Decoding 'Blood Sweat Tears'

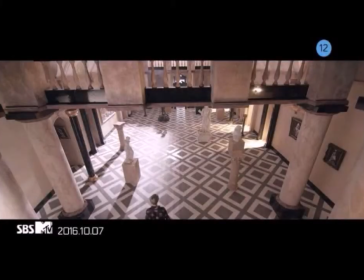0:00 Okay, so the first scene, our boys are entering into a museum. So what you observe is the walls are painted white and black.
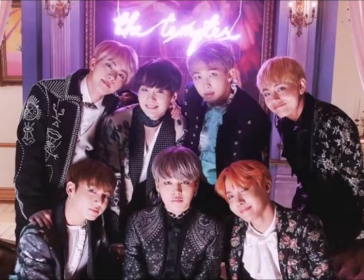0:07 That defines good or bad. Which actually indicates a constant struggle between the two worlds.
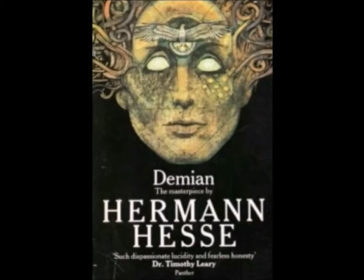0:14 Which is actually the main theme of the Vogtarian. As you can see, everybody is with their own mentors.
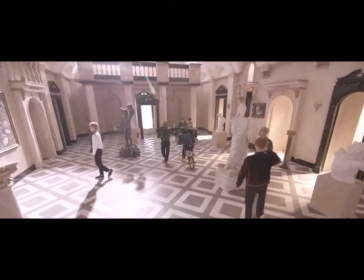0:20 But like Jin is the only one who is staring at a painting. Okay, so for now, just remember this German code.
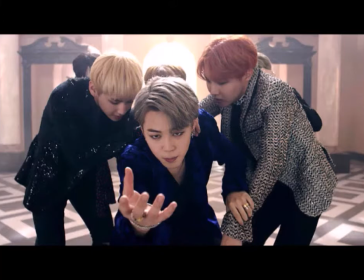0:26 Chaos inside you will give rise to a new dancing star. just remember this we'll deal with this later so jinn is having the chaos inside him and he is
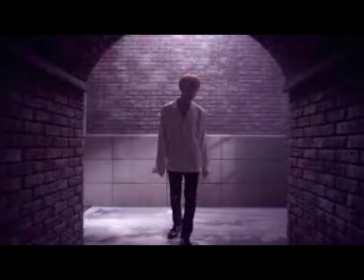0:34 actually moving towards a self-realization process so now let me be clear that self-realization process is very deep like very deep it actually
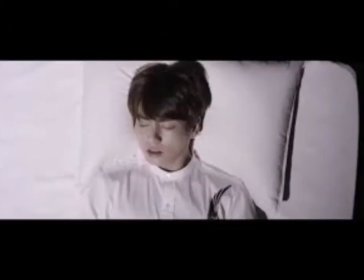0:42 tries to tell you that good and bad they are not two different concepts but it is the same it is the one concept like shiva shapti in hindu mythology
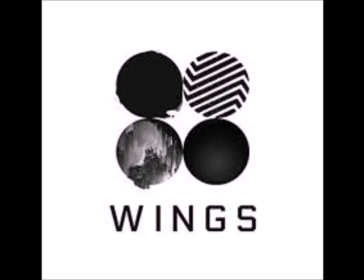0:50 same way the two words which are depicted here are dvaid and advaid which is again in the hindu philosophy now slowly the camera is
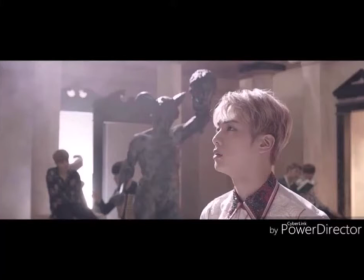0:59 moving around chin and has a close-up that means director wants us to look at something very important so it is fall of rebel angels where Peter Brickle depicts Archangel
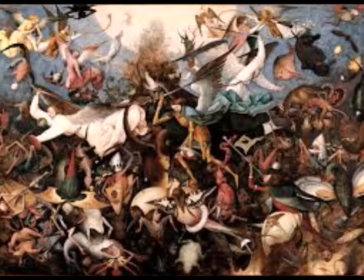1:07 Michael riding the rebel angels from heaven and now you see the whole frame Jen is standing in between two doors one is painted
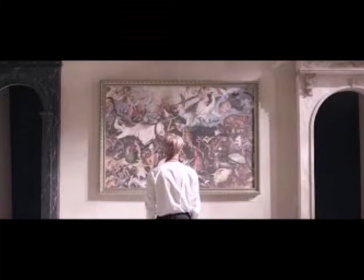1:16 black and one is painted white that again depicts good and bad
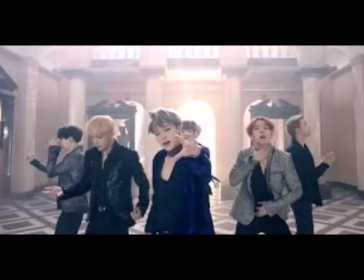1:20 the two words coming to the lyrics part Jimin's lyrics depict the chaos within.
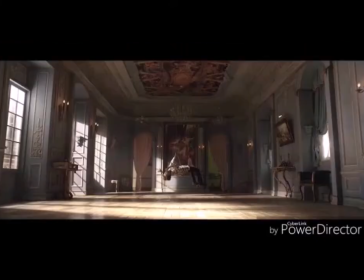1:25 Now you have this beautiful beautiful beautiful frame of Jungkook. But please please please observe the painting behind him because it tells you about in cards.
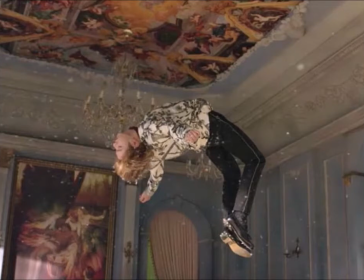1:35 It's a biblical story everybody knows. Don't worry I'll tell you. So actually if you notice that there is a sarcasm created because in Damien we
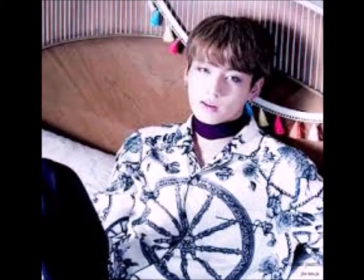1:42 have this scene where Pistorius after hearing Sinclair's dreams about flying says it is
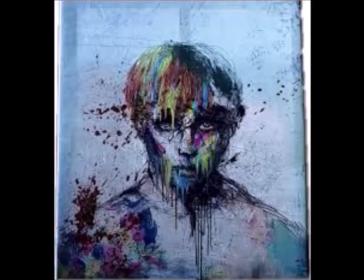1:47 the feeling of being linked with roots of power but soon one becomes afraid of this feeling it's damn dangerous that's why most of the people
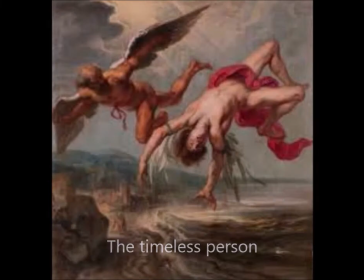1:56 shed their wings and walk to obey the law but not you you go on flying and look you discover that you gradually begin to master your flight back in that you would be drawn to the heights powerless which is what
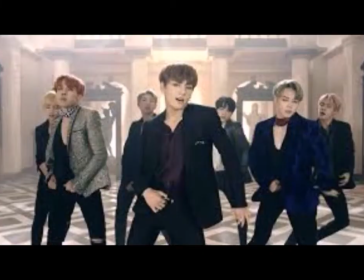2:10 happens to mad men if you look carefully to this sarcasm you get this clear message that if you're doing something right then you can always
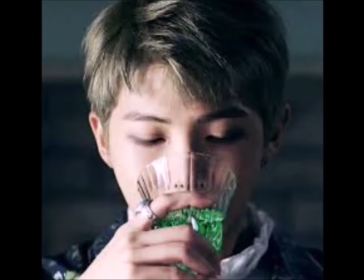2:19 go beyond your limits now i'm gonna break down these legs but please don't misunderstand things this is my perception you may have your own perceptions so the lines are pages and cream sweet and sweet chocolate and cheeks and chocolate and
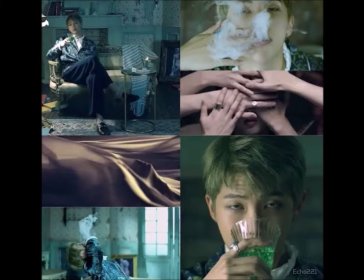2:33 wings so this shows the lust of power of incarus and now we have the frame of sparrow hawk which is burning so this frame of drawing is made made by emil sinclair which was like a message
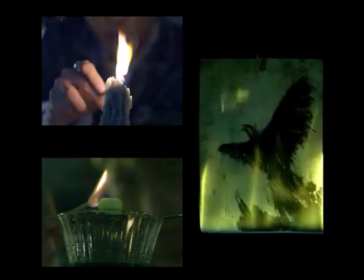2:43 sent to Damien and now the burning process is actually indicating that the message was received by Damien okay so now we can see that there's this candle which is lit up metaphorically this is the sun because of which
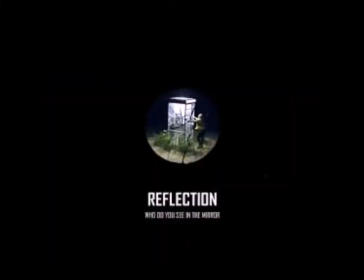2:57 gradually in car swings got melted away you can observe that RM is holding a glass which contains a green water okay so green color reflects prosperity but
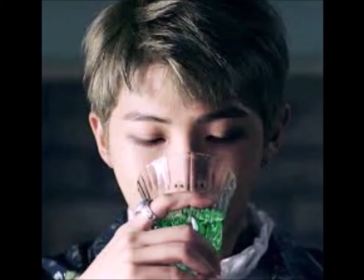3:06 too much of it is not good and that's when you discover more things.
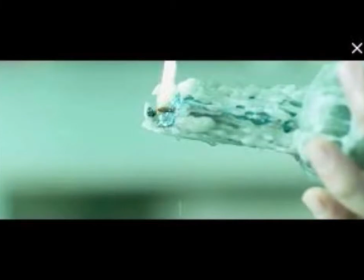3:11 The wax falls off the candle on your finger. That's when Inkaso's wings were melted away.
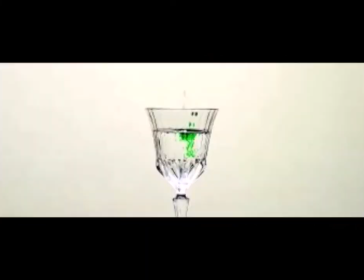3:17 The green drop falls again into the crystal clear water which tells you that if you do a sin which is like like no like the punishment is you have to again start from birth.
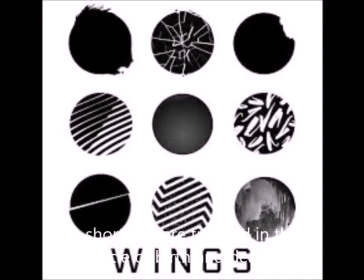3:29 Now I told you about the Pistorius saying so now the second stanza of RM's rap shows the saying of Pistorius.
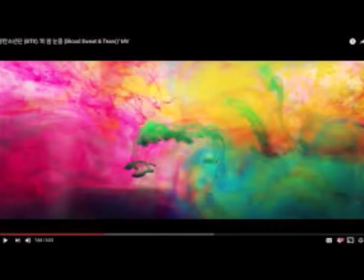3:36 Here you can see that the green color is mixed with several other colors. It shows his unique personality pointed out by Pistorius.
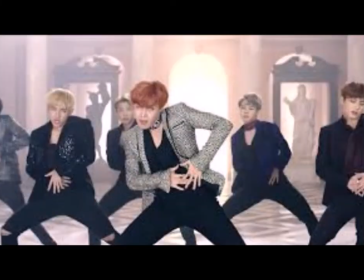3:43 Coming towards J-Hope's rap, this depicts where Emil falls in love with Frau Eva and wishes to kiss her.
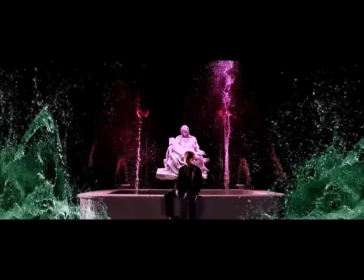3:50 So J-Hope's background also shows Frau Eva holding someone, probably it's Emil. Also the trees are same described for the yard outside her house in the book.